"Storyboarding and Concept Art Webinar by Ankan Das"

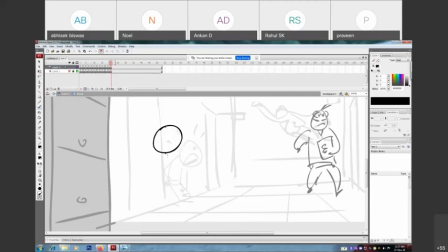5617s
Again, gesture. With proper register, okay?
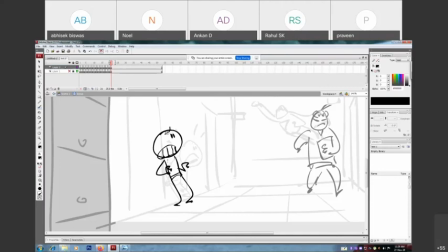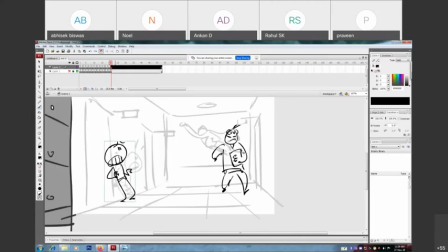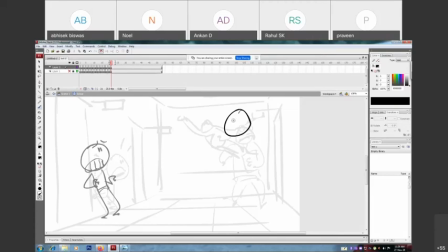What are you doing here? You should be in your class.
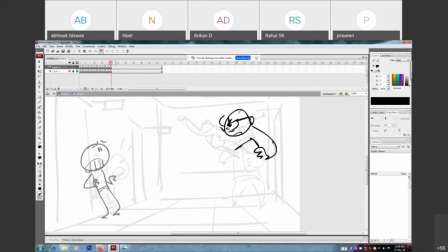5665s
Or this looks better. It's gives the gesture bossy look.
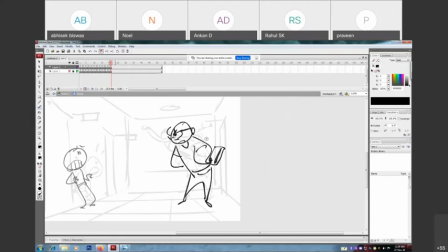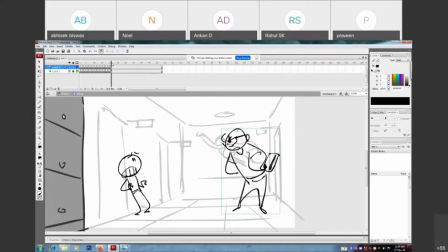Then
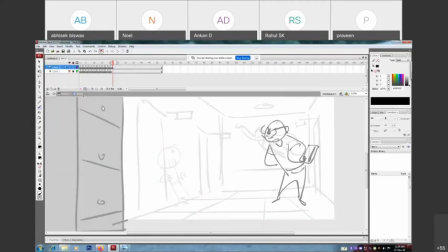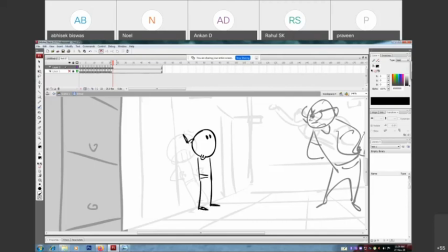5714s
Now, the revealing part.
Sorry, sir. That's why I'm here. Because of the punishment.
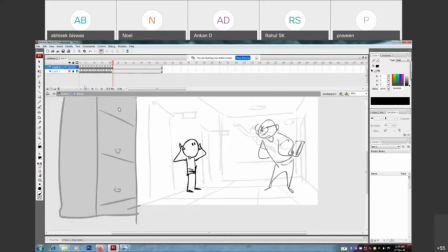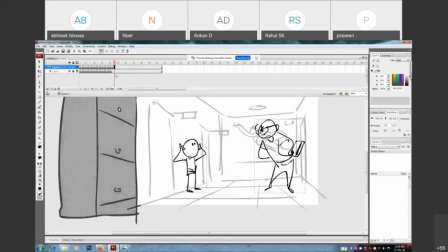5729s
Then
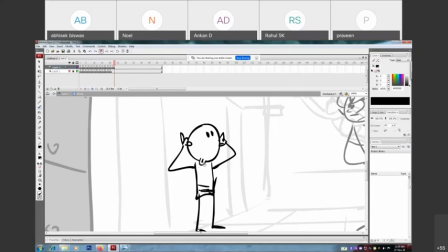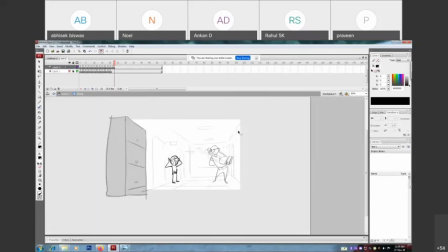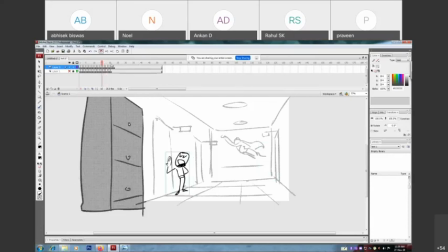5748s
so see the story flow or how you reveal your story part by part, okay, to catch your audience.
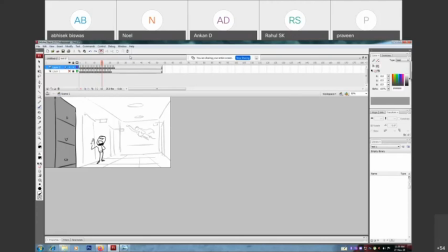5764s
Nobody will go for like popcorn or cold drink until they are not knowing like why the character is there, okay? So this is the tricks actually.
What a boring day. Tuck tuck tuck. Huh, sir? What are you doing here? Oh.
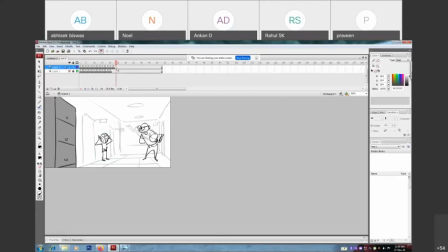5787s
Then
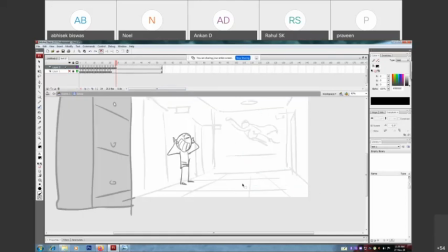5792s
we should walk away.
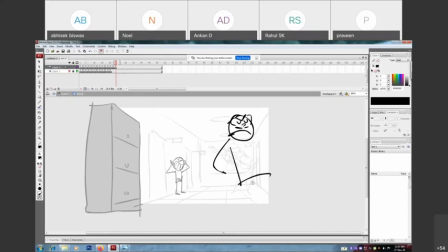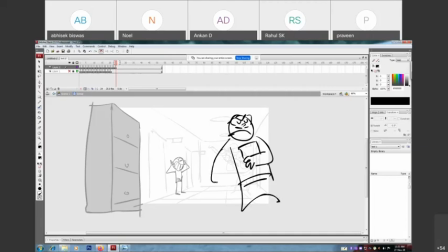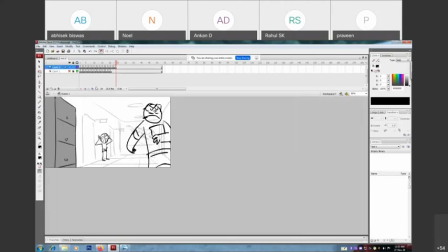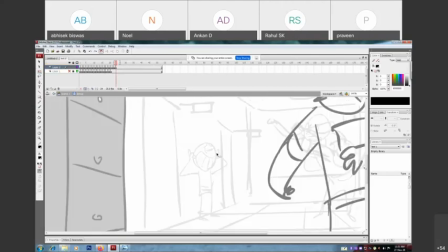5845s
Of course, his gesture will also change accordingly.